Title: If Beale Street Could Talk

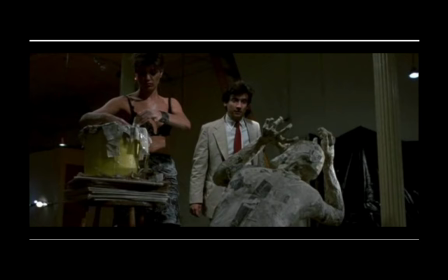729s
It's also one of the settings for Martin Scorsese's film After Hours, in which this young man comes down to Soho for a date and winds up having all these bizarre adventures among kind of the artists and bohemians of this area of New York.
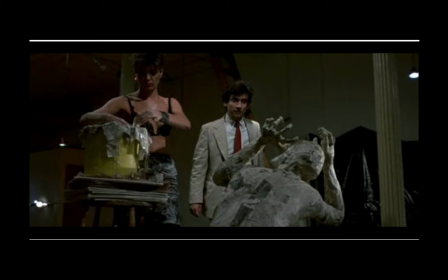744s
So in short, the kind of space that Tish and Fonny are living in is a really iconic piece of New York history real estate and of art life. And it doesn't really exist anymore, at least not in a way that is available to regular people. Because Manhattan has gentrified so much,
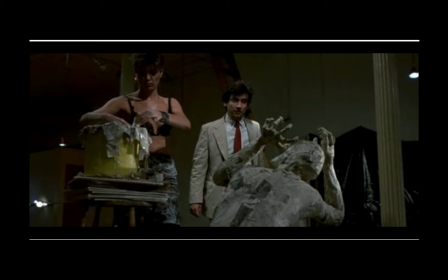762s
because the real estate has become so expensive, and so many very wealthy people see it as a desirable place to live, their loft would easily cost $10,000 a month these days. And in fact, that's probably a figure that's too low um so but this this was the 1970s the 1960s 1970s were a moment where
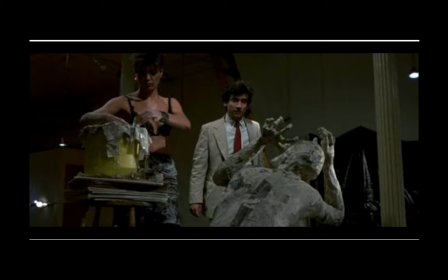782s
a young creative person could go and find a place to live and create um in new york city um not a very glamorous time in new york history like i said but um one in which it was possible to be a young artist and to live and work um in manhattan
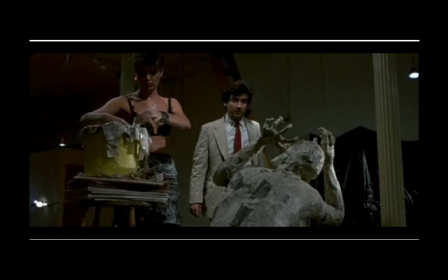797s
so um drawing upon that history this film is showing us this world of 1970s New York,
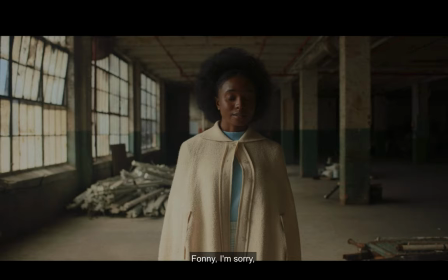804s
in which a rundown urban space like this could become a place of genuine creativity and possibility. So here are Tish and Fonny in their signature yellow and sky blue clothing. And as the camera, so Fonny gives this speech in which he talks about the possibility that he sees in this space.
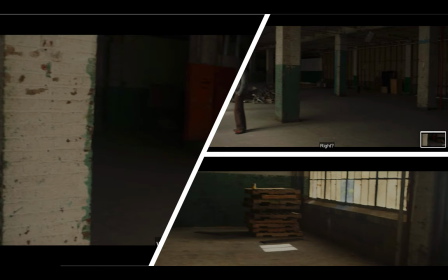822s
And the camera rotates all the way around, does a complete circle. It's hard to capture motion in still photography. But you get the sense if you go back and watch the scene. And you will see that the camera picks up all of those colors.
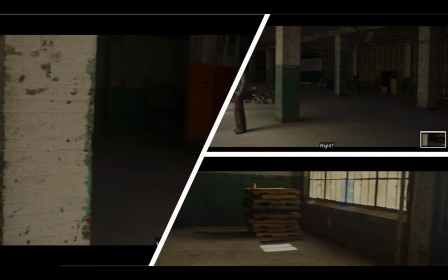837s
It finds all of those colors in the space as it rotates around. We see the yellow of the sunlight streaming in from the windows. There's even a blue paint of glass in the windows. And we see this green paint on the brick pillars, the brick support beams of the building.
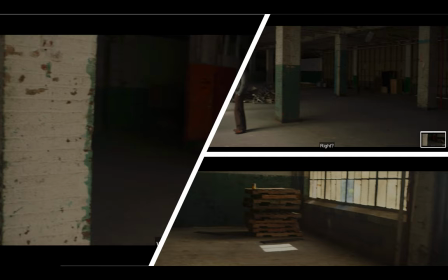855s
So that color serves to kind of tie Tish and Fonny to the story, because the colors have become at this point so associated with the people. It links to the space, and it also imbues the space with a sense of warmth and possibility as Fonny is talking about it.
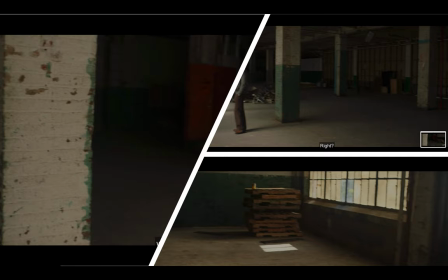874s
And as we see, this becomes not only the place where Fonny will create his art, but it becomes the place in which they will create their family. And Baldwin in his novel really linked these two ideas, that the creation of a beautiful life is a work of art,
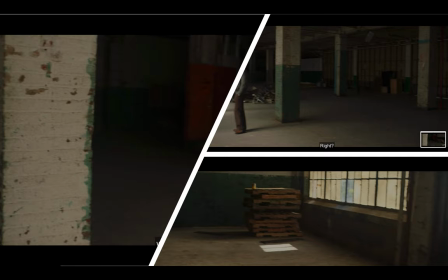888s
just as Fonny's sculpture is a work of art, and that Tish and Fonny in their love are involved in this, you know, beautiful act of creation, and it's not just kind of what we typically think of as art.
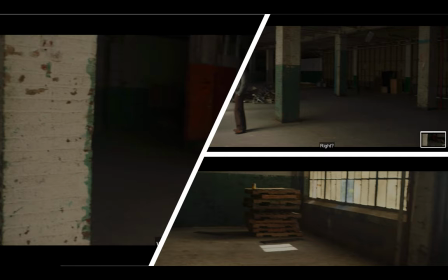901s
So this is actually all I'm going to say for right now. For our discussion, I'm going to give, again, the same directive as I did for Gangs of New York, please share with us your favorite scene or even a still shot and explain what you think it contributes to the film.
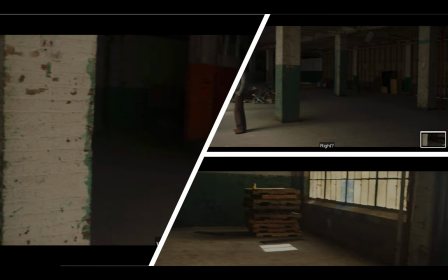914s
If you want further insight into the creative process that went into this movie, I've put up some links on canvas for you to explore. You can see some of the work of the photographers who photographed Harlem that Laxton and Jenkins drew upon in creating the digital style for creating the visual style for this film.
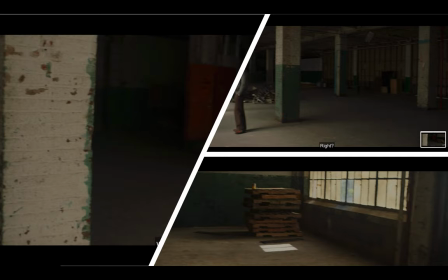934s
So thank you very much, and I look forward to hearing what you have to say about it.